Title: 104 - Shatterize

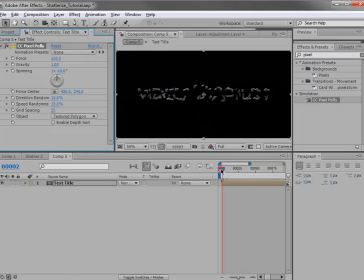[4:04]
We'll drop that onto our title, and it sort of shatters everything into a bunch of pieces. And we're going to play around with the settings here. So first, let's set the gravity to 0 so we can actually see what's going on.
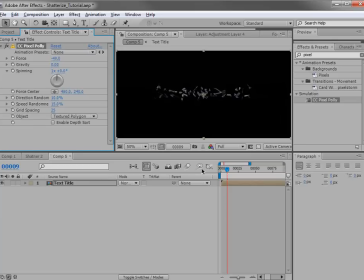[4:18]
What I want to do is bring the force down to a negative number so that the pieces sort of collapse and do something a little more interesting. We can also turn up the direction randomness so that the pieces kind of go all over the place,
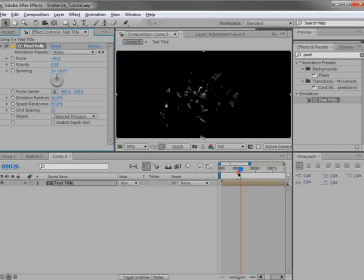[4:33]
and maybe the speed randomness up as well, so they're not all moving at the same rate. Now, the grid spacing will make the pieces larger or smaller.
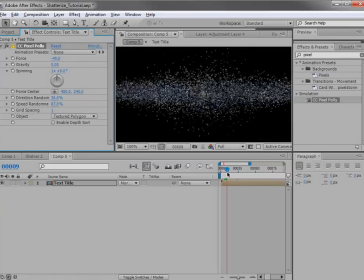[4:45]
Like if we set it down to 2, we could almost create a sand effect, which could be interesting. I think we'll set it to about 16 or 17, so the pieces are not too large.
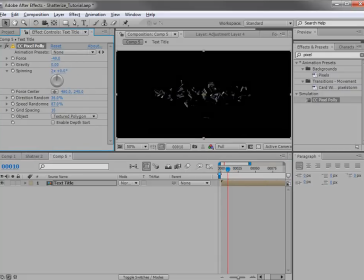[4:59]
Maybe we'll set the spin amount up to 2 so that they really just kind of fly away. Maybe the gravity to a negative number so they kind of go upwards. At least that's what we did in the original example.
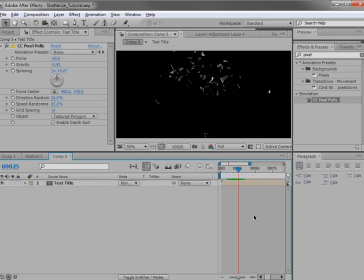[5:16]
Okay, so now the key here is to duplicate this layer several times to create that cascading effect as we did in the previous tutorial. Now, in order to make this effect more random and sporadic, I want to add some expressions to some of the values.
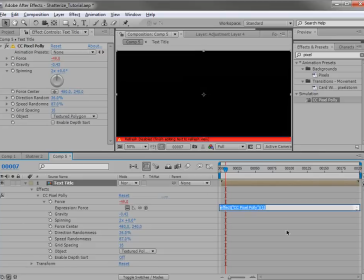[5:32]
So I'll alt-click on the force, and we're going to type wiggle parentheses 0, comma, 25.
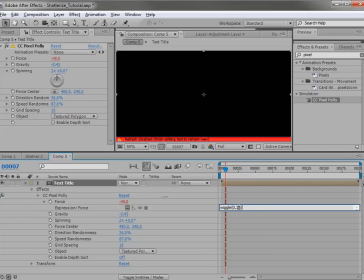[5:43]
And what that says is to create a random value that's give or take 25 from the initial value, which is negative 49. So if we click away, it creates a value of negative 55 instead of 49.
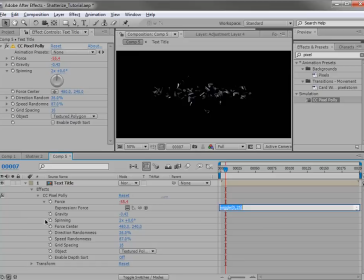[5:57]
And we're going to also add that to some of the other settings. First, we'll go down here to the speed randomness. Maybe we'll copy that same expression and possibly the direction randomness, except we'll only do it about 15.
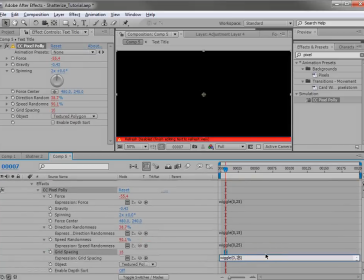[6:13]
And maybe the grid spacing, and we'll set that to maybe 7. So the settings are going to stay relatively similar, but if I duplicate the layer, you can see now I have 2 copies that are just slightly different.
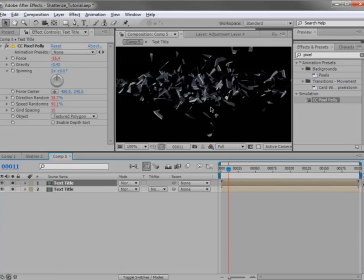[6:31]
So when they overlay each other, you can see that there's a lot more detail there. So moving on to the technique that we used in the previous tutorial, I'm going to go ahead, take the rectangle mask tool,
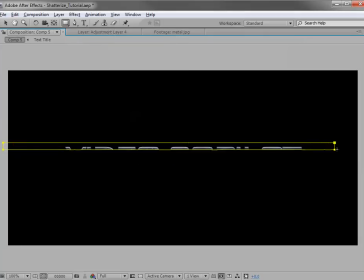[6:44]
and we're going to draw a selection around a small part of the top of the title. So we'll move that down, maybe make it a little bit bigger.
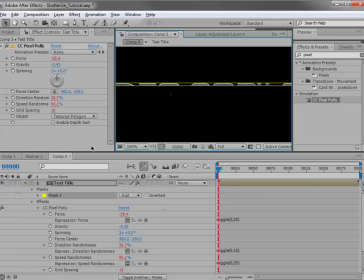[6:57]
Okay. So what I need to do is animate the mask. So I'll hit M, set a keyframe, and I want to move forward to frame 11. And that's because I want to create 12 copies. Now, if you want the animation to be slower, just use more frames.
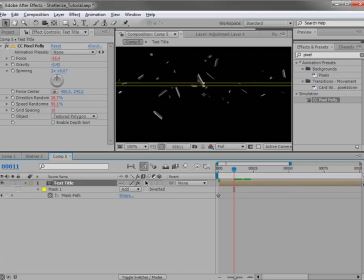[7:14]
But we'll go ahead and start it at frame 11. Now, I'll go ahead and shut off the effects by toggling the switch. And then I'm going to move the mask down. So we'll double click on it and slide it down so that we just select the bottom portion.
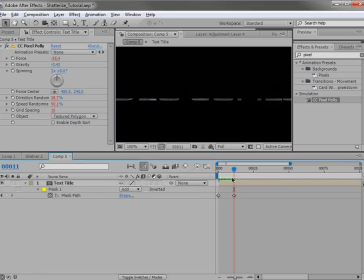[7:29]
So now we have just a basic little animation. So now what we need to do is make 12 copies. We're on frame 11 plus frame 0, 12. So we'll go Control D, 3, 4, 5, 6, and then we'll select all these, Control D, and now we have 12 copies.
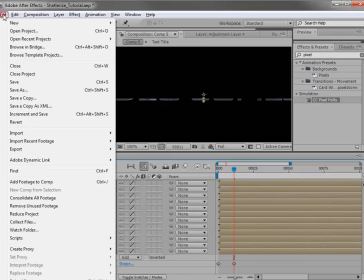[7:45]
Now in the previous tutorial, we used a script that will offset the layers by 1 frame.
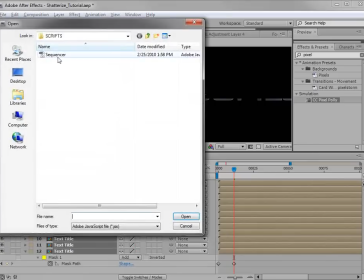[7:52]
So we run a script, click on Sequencer, and click Open,
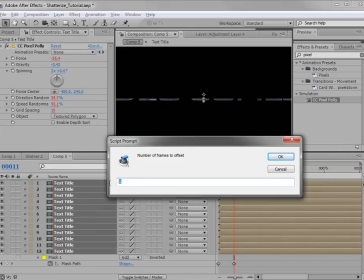[7:57]
and it'll ask us how many frames to offset, and we'll just hit OK.
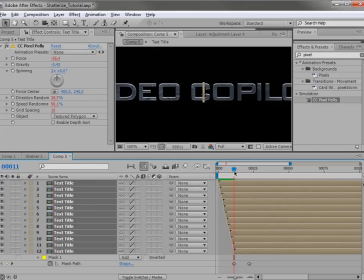[8:03]
And then what we're going to do is move forward to frame 11 when everything is on,
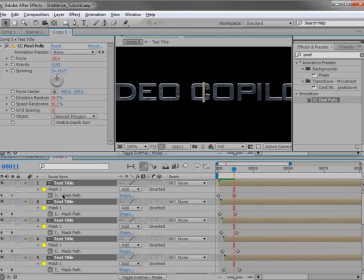[8:07]
and we'll hit M. And what we want to do is shut off the mask animation.